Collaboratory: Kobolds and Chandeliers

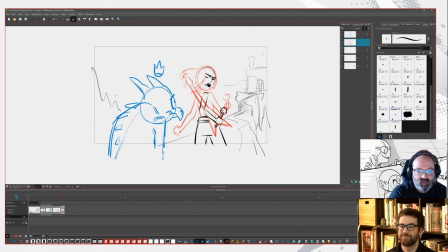(45:24)
We're here for bubble tea. Mm. And then we need to get a little bit of change of shape on that axe,
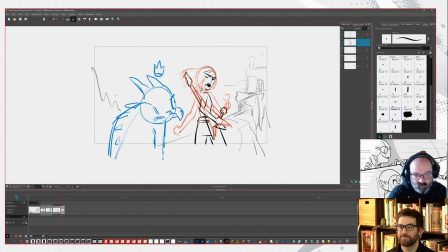(45:41)
which for those of you who are into perspective drawing, good for you. For those of you who are not, get on it.
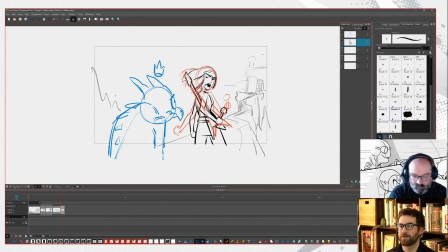(46:01)
Were there any resources that helped you figure out how to draw in perspective, or was it mostly just practice? Well, it's always going to be just practice, but I think you don't have to go all the way back to like the principles of Brunelleschi or something like that.
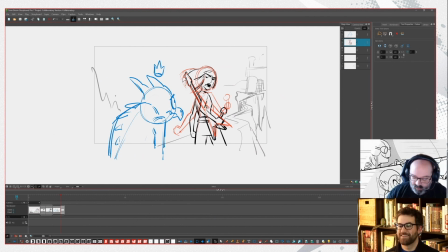(46:16)
But there are really great books that you can get on perspective. None of them really are jumping out to mind right now, but I had a really good professor at college that taught us,
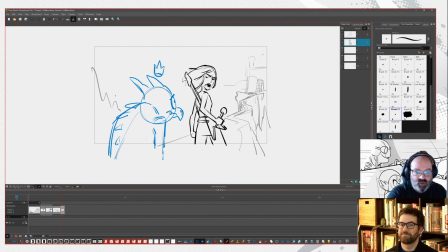(46:30)
how to do perspective, and being on the job for almost 15 years now in animation, you get that sort of training drilled into you, like, oh, the perspective is wrong here, fix it, and you go and fix it.
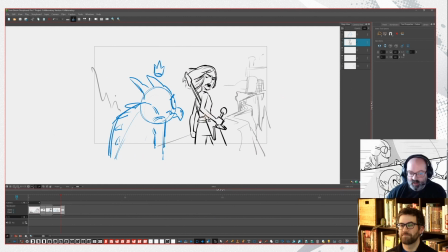(46:46)
Okay, the perspective is working here, but not here, you pick up tricks over time. So we have Sia, and she's ready to go. And we also have a closed mouth on the Kobold, which is not going to work.
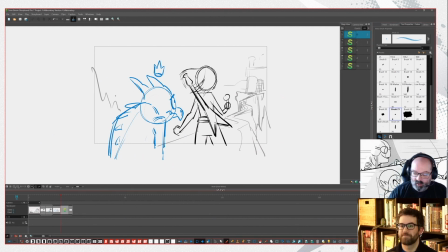(47:00)
So we're just going to duplicate that frame really quickly and open the mouth.
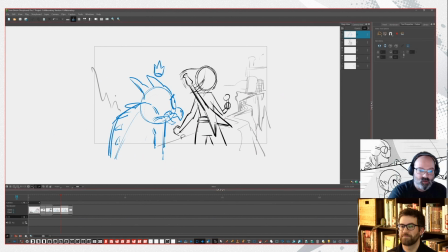(47:12)
Oh, picked the wrong color. But no matter. It's an easy fix. Oop, right color. We'll just keep that. So we have closed mouth, and then
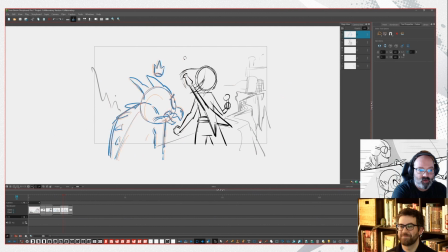(47:27)
one little thing that you can do that sort of spice up a board or just make it a little bit more lively is just take it and drag it up a little bit, and then shift the background or shift the body. It gives it just a little bit more life.
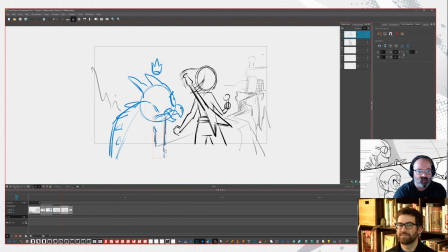(47:43)
Yeah, it just gives it just a tiny bit more life to it than if you just opened the mouth by itself. And of course, if you wanted to, you can open the onion skin and like find out where the origins of whatever are, so you can,
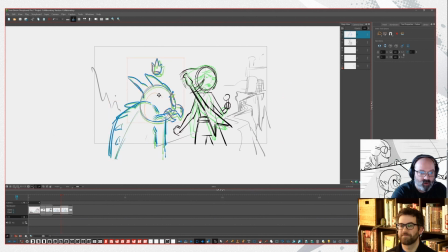(47:58)
do something to it to make it a little bit more lively, like that. But a lot of modern storyboarding is just kind of taking what you've got and working with it.
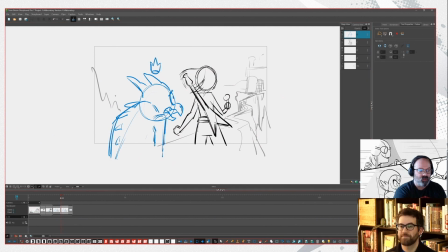(48:14)
So especially it's great with vector drawing because you can manipulate those strokes so easily.
So are you sure this is the right place?
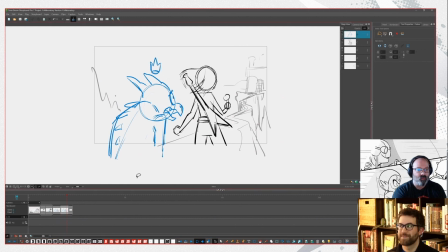(48:29) I'm sure.
One other thing I will bring up also is that you try to separate actions. So I'm going to have him go back to his closed mouth pose first,
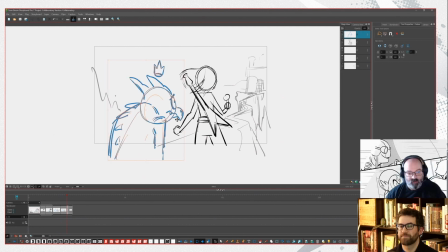(48:44)
and this just short thing before she turns around. That way we have, are you sure this is the place?
I'm sure. Buckle up, Buttercup.
And it's sort of like having like one idea per panel. Yeah, it's definitely one idea per panel.
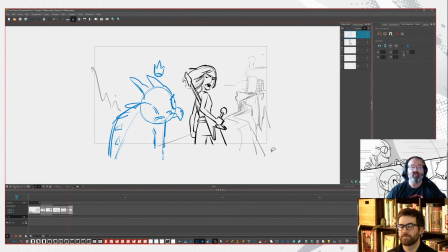(49:03)
You don't want to have two things happening at once because, your audience can only respond to things so fast, right? You're presenting visual information. So when you're presenting visual information, you want to make it easy to understand.
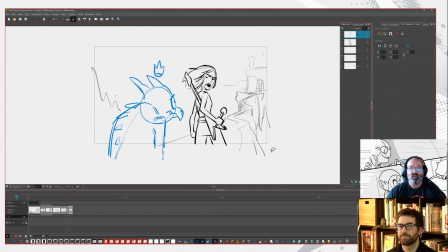(49:19)
Communication is such a valuable asset in storyboarding that it's paramount to get that idea across. Because if you don't, then somebody's going to look at something and be like, I have no idea what's going on.